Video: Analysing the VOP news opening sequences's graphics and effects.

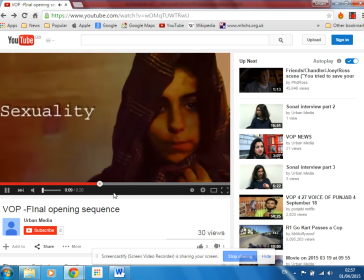(0:07)
As you can see, we don't use transitions between the different images and footage in our opening sequence.
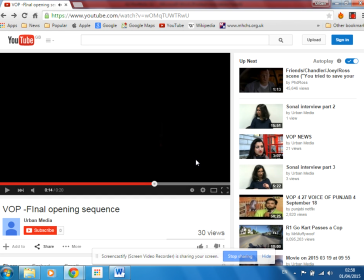(0:16)
We did this because there was quite a few images and videos in this opening, and so we thought that it wouldn't be necessary to have a transition each time we move from a different video.
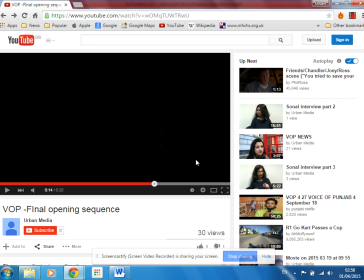(0:29)
Also, the transition wasn't necessary. It it would have made it seem like the videos aren't together, like they're different or separate to one another, but actually they aren't.
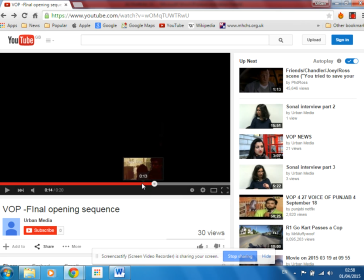(0:41)
They all link some type of way, like they're all to do with asylum seekers in London, and we wanted to show this as well. Uh, we also speeded up
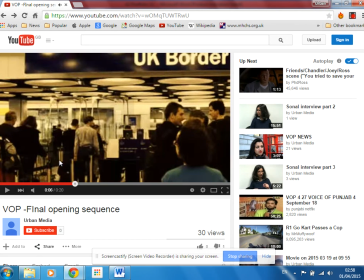(0:58)
this particular
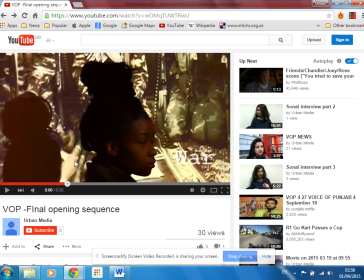(1:06)
video. We speeded up because we wanted to give our audience an insight on asylum seekers. We didn't want to give it all away in the opening sequence. We just put words like war, and then we had the video of war in Nigeria in the background, just to give the audience an insight and let them know that
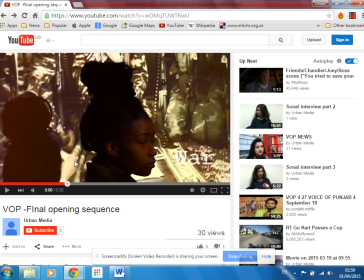(1:26)
like one of the situations for asylum seekers from an African country, as you can see, is having to escape war, and that's one of the reasons why they try to seek asylum in London.
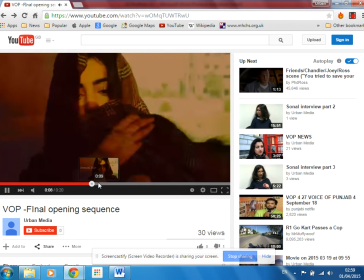(1:41)
We also speeded up this video as well,
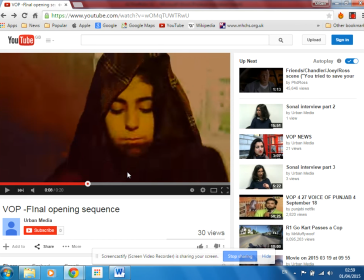(1:46)
again to just give the audience an insight, not give it all away just yet. We wanted the audience to empathise with her. She's had to leave her country. She must obviously love her country. She still wears her scarf, but simply because of her sexuality,
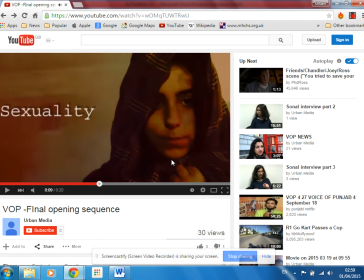(2:05)
she's had to escape because the situation for people who are homosexual in her country was bad, and she had to escape it.
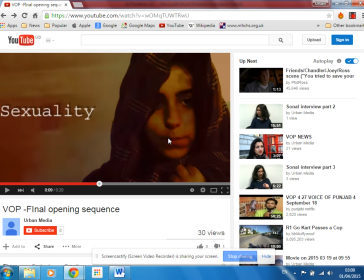(2:20)
We want the audience to empathise with her, so we speeded this up and also created this video.
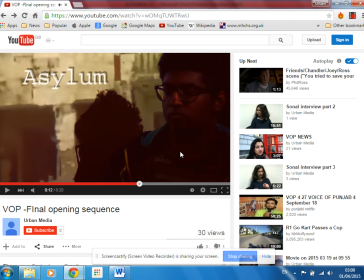(2:31)
We also use a sepia tone throughout the opening. This, as I mentioned before in the Padlet and the Animoto video, that gives it like a dull tone for the news opening sequence,
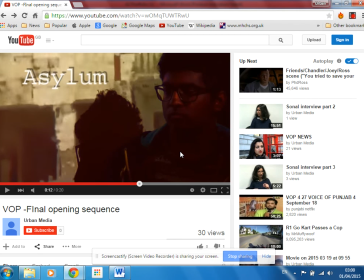(2:48)
and this dull tone shows connotations of it being serious, which it is, because asylum seekers is a serious topic and it is a political issue as well. And also wanting to bring out emotions in the audience, give them an emotional response.
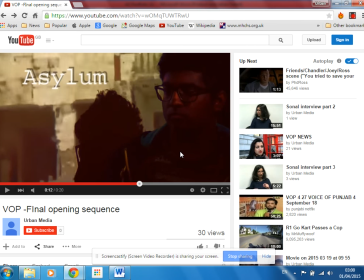(3:07)
The sepia tone really makes them engage with it and empathise with the asylum seekers, as well as the videos there and the close-ups of their faces.
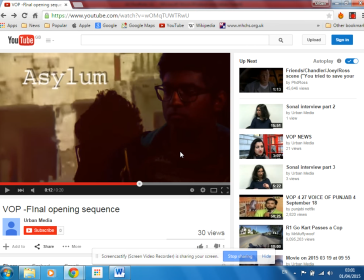(3:20)
This colour just gives it this tone and sets the mood and the pace for the news report that's going to be coming out.
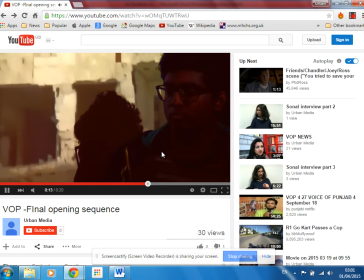(3:30)
We didn't speed up this video simply because it had the word
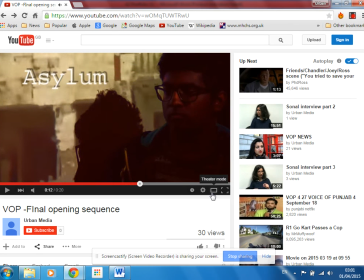(3:36)
asylum in it, and we wanted the audience to know that this opening sequence is about asylum seekers. We want to highlight our niche and show that it is about asylum seekers.
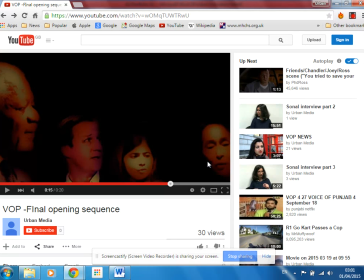(3:54)
We then go to this pan across videos of different leaders, civil rights leaders, and people that work in government. David Cameron, President Obama,
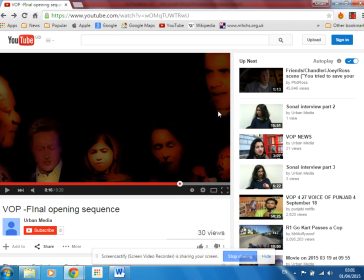(4:09)
as you see over here, David Cameron here.
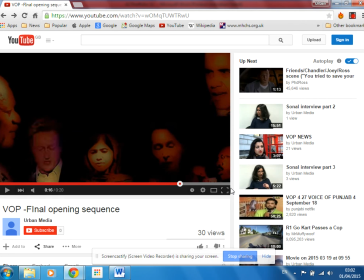(4:16)
This also, we kept the sepia tone, still quite a dull topic, serious and emotional response as well. We compiled these different videos of them together and left a black background so that you could focus on their faces.
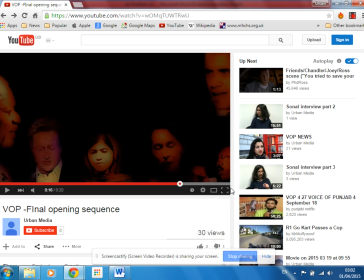(4:32)
It almost looks like they're giving speeches or talking about the topic that we're going to talk about, asylum seekers, which is why we put them all together. And they're important people. For example, civil rights leaders, they're all about equality and
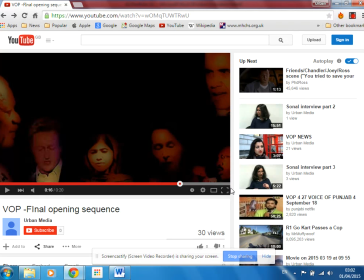(4:49)
bringing like the thing together in harmony and making sure everyone has the same standard of living, like the basic human rights to mostly like being allowed to come out of a bad situation
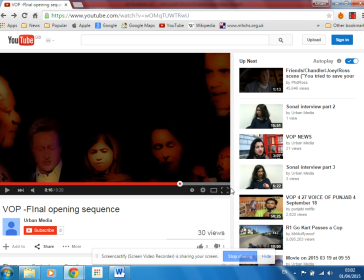(5:05)
and be accepted in another country because your country is going through a rough time. For example, like situations of war, or just because you're lesbian or gay doesn't mean that you should be treated badly in your country.
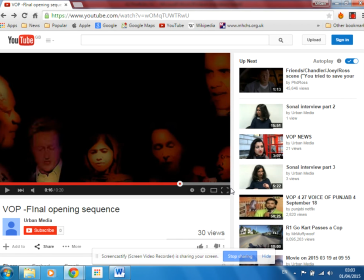(5:21)
And this is what asylum seekers want. They want equality, they want to have a better life, and that's why they come to London to try and seek asylum. And that's what civil rights leaders promote, equality, which is a big thing for asylum seekers.
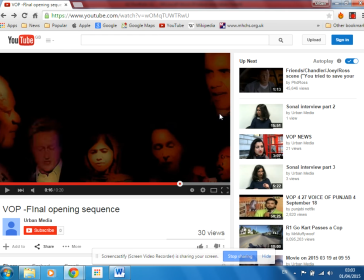(5:36)
Also, we have the politicians, the president, and we have David Cameron, the government, to these are the policymakers, these are the people making the policies. We wanted to put them with the civil rights leaders to show the audience that this is what it's about,
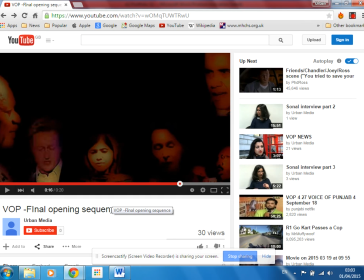(5:55)
and these are the things that are affecting asylum seekers and their quest for asylum.
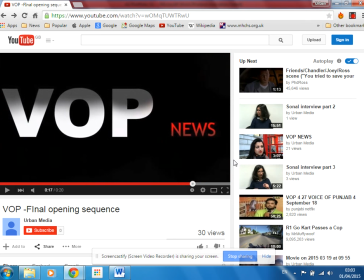(6:06)
We then see the VOP news flash in. This big flash engages definitely with the audience. It is big and bright and big on the screen and bold, and so the audience are they're engaged with it at first sight,
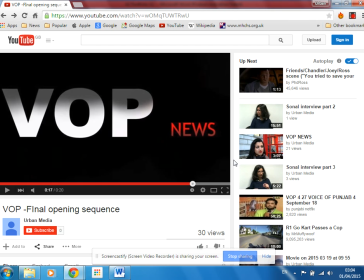(6:23)
and they're able to see that this is VOP news that they're watching. Voice of the People news. We highlighted VOP in white and grey to show that this is the name of the news, and news in red show that it's important news, it's alarming.
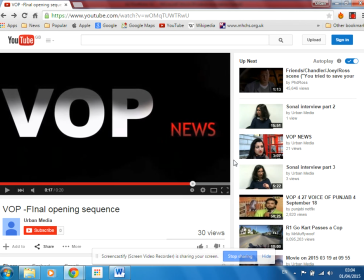(6:41)
If you haven't heard about it before, well, you're going to hear about it now. And the black background as well, just so the words stand out. And then we see a slight zoom into
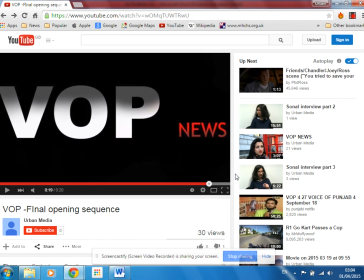(6:55)
the words VOP news to again highlight that you're watching VOP news and engage with the audience.